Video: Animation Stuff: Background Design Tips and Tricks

Hello, my name is Andrea, and today I'm going to design a pretty forest background.
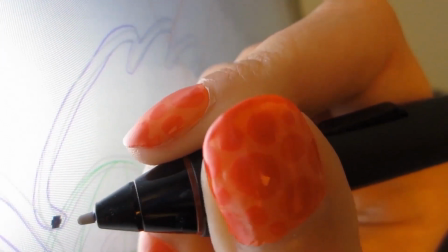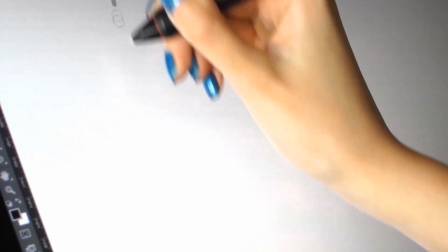So I've been working on this animation. It stars a fox, and I started storyboarding, and literally I got 2 scenes in and I stopped, and I was like, I need to draw this background. Normally, you don't start designing backgrounds until the storyboard is locked. And then you do what's called a breakdown to make a design list, because often multiple scenes use the same background. But since I'm on my own for this one, I'm just going to go ahead and design this background with an unfinished storyboard.
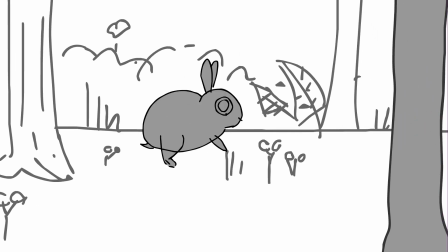[0:50]
The background I'm going to be working on today is this nice little forest scene.
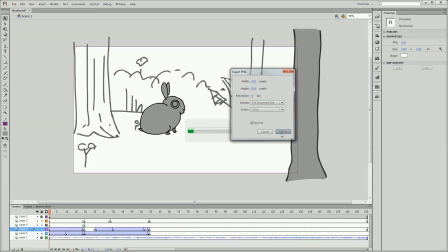[0:54]
It does pan slightly, so I'm going to make sure that I grab 2 images from the storyboard,
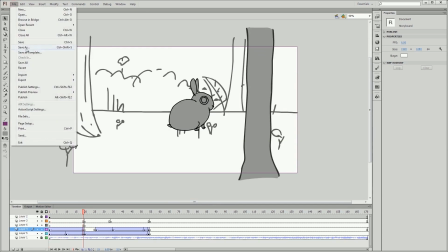[1:00]
the start and end of the pan, so I can make sure my background is big enough for that shot.
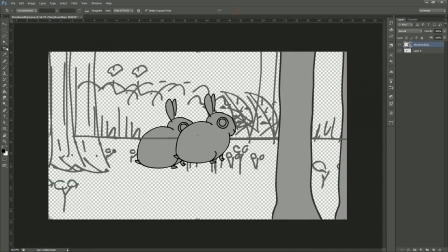[1:06]
Now in Photoshop, I'm just going to throw in those 2 images and line them up.
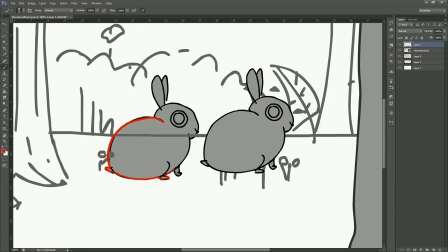[1:10]
The position of the characters is very important to keep in mind when designing backgrounds. I'll just trace them quickly on a different layer and make them a different color so I know it's not part of the background.
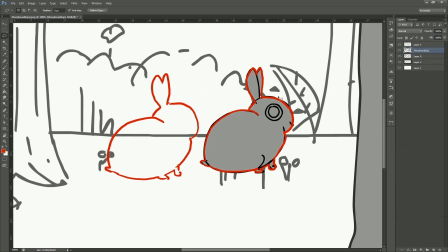[1:23]
And I'm just going to quickly remove any elements that move between the 2 shots.
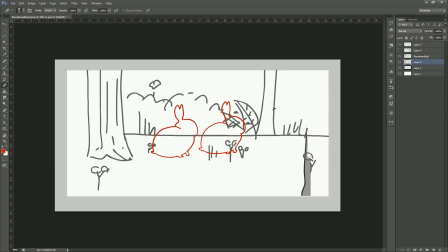[1:28]
This foreground tree will need to be on a separate layer, so I'll just turn it off while I draw the rest of the background.
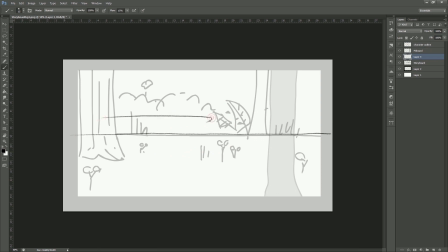[1:34]
Now I can start sketching. It's important to keep in mind that the storyboard isn't your sketch. It's more of a shot idea, and you should maintain the camera angle, the character placement, and any major elements, but other than that, the designer has a lot of freedom.
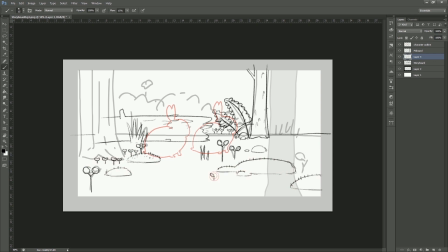[1:51]
I'm adding some moss lumps and sticks and stuff just to populate the area. And you can see that my sketch is differing from the board quite a bit. Once I have some sort of rough, I start to refine it.
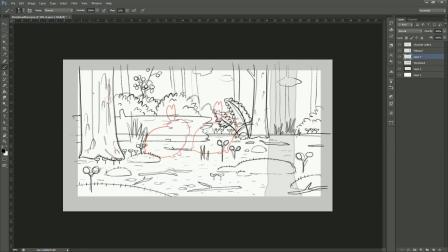[2:09]
It's important to keep in mind that this is a background. There will be characters in it doing things, so it's important to clear the stage. This fern thing behind the bunny needs to go. It can be over here instead. And there's a bit too much clutter, so I'm just going to move and delete things and let the characters take center stage.
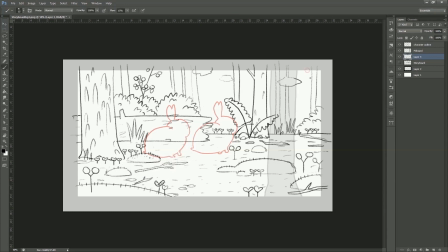[2:28]
You can also use stuff in the background to direct the eye. I want this background to say, I know I'm gorgeous, but did you see that bunny? A good background is an excellent wingman. I'll do some final fiddling, and that's pretty good.
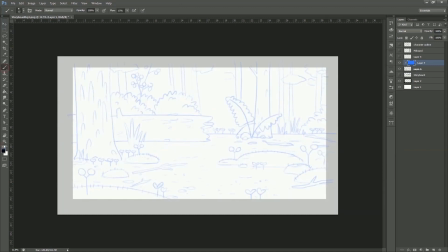[2:43]
Let's clean this up. I'll just turn my sketch blue so I can easily tell the difference between my sketch and final line.
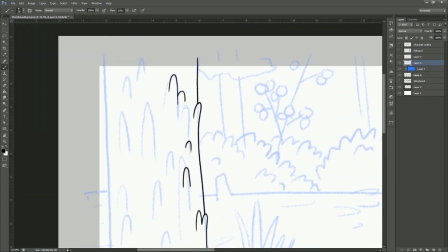[2:50]
I tend to zoom in a lot more when I do cleanup work, so I can really focus on making each line nice.
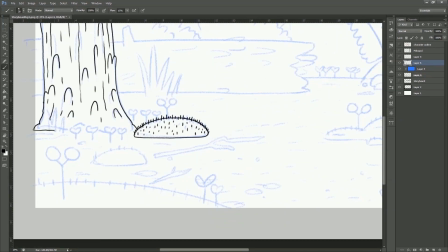[2:57]
In general, I follow the sketch, but sometimes the sketch is a bit lazy,
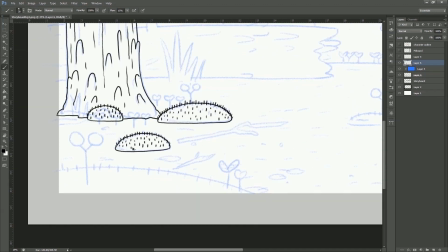[3:02]
so I make sure to fix little things up, adding texture and definition.
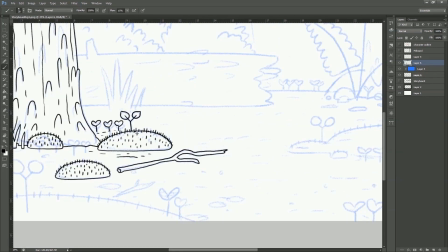[3:08]
It is slower and more tedious than the sketch, but it's actually kind of relaxing.
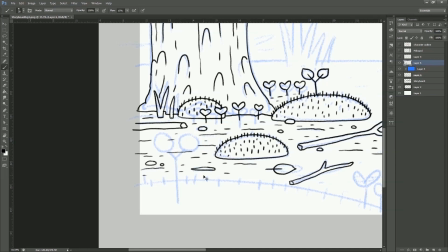[3:15]
While I'm doing the cleanup, let me just go on a quick tangent about tangents. See what I did there?
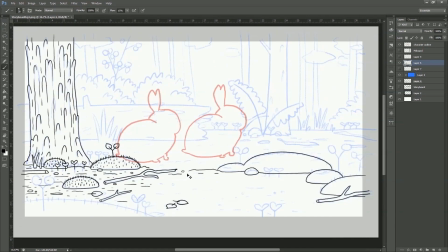[3:22]
Tangents are what it's called when a foreground element and a background element are touching.
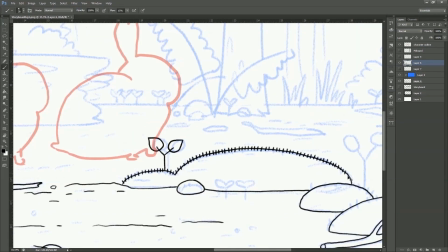[3:28]
Well, not actually touching in space, but it looks like they're touching from the angle.
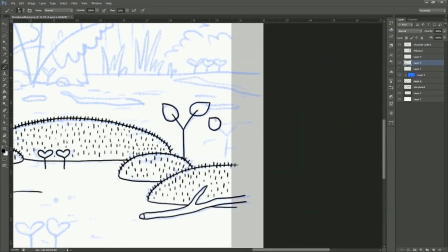[3:33]
Tangents draw unwanted attention away from the subjects, in a weird optical illusion sort of way.
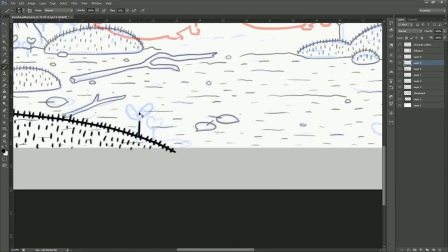[3:41]
It's good to also watch out for some other weird interactions between the foreground and background.
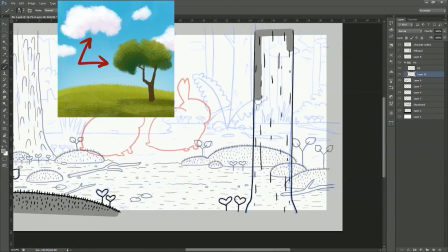[3:46]
For instance, when 2 things appear to be the same shape and size, when one is close and one is far,
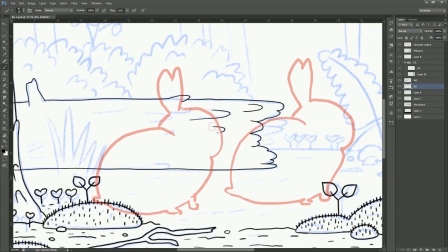[3:52]
or even when positive space and negative space are the same shape and size.
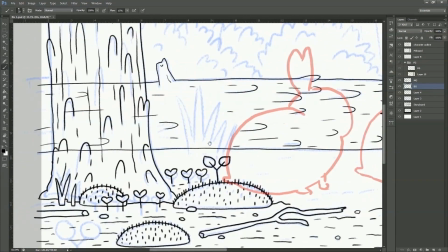[3:58]
Even if they are unrelated elements, they draw our attention. Our brains are trying to figure out why they look so similar.
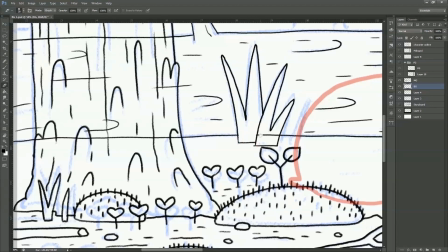[4:05]
Tangents are generally easy to fix.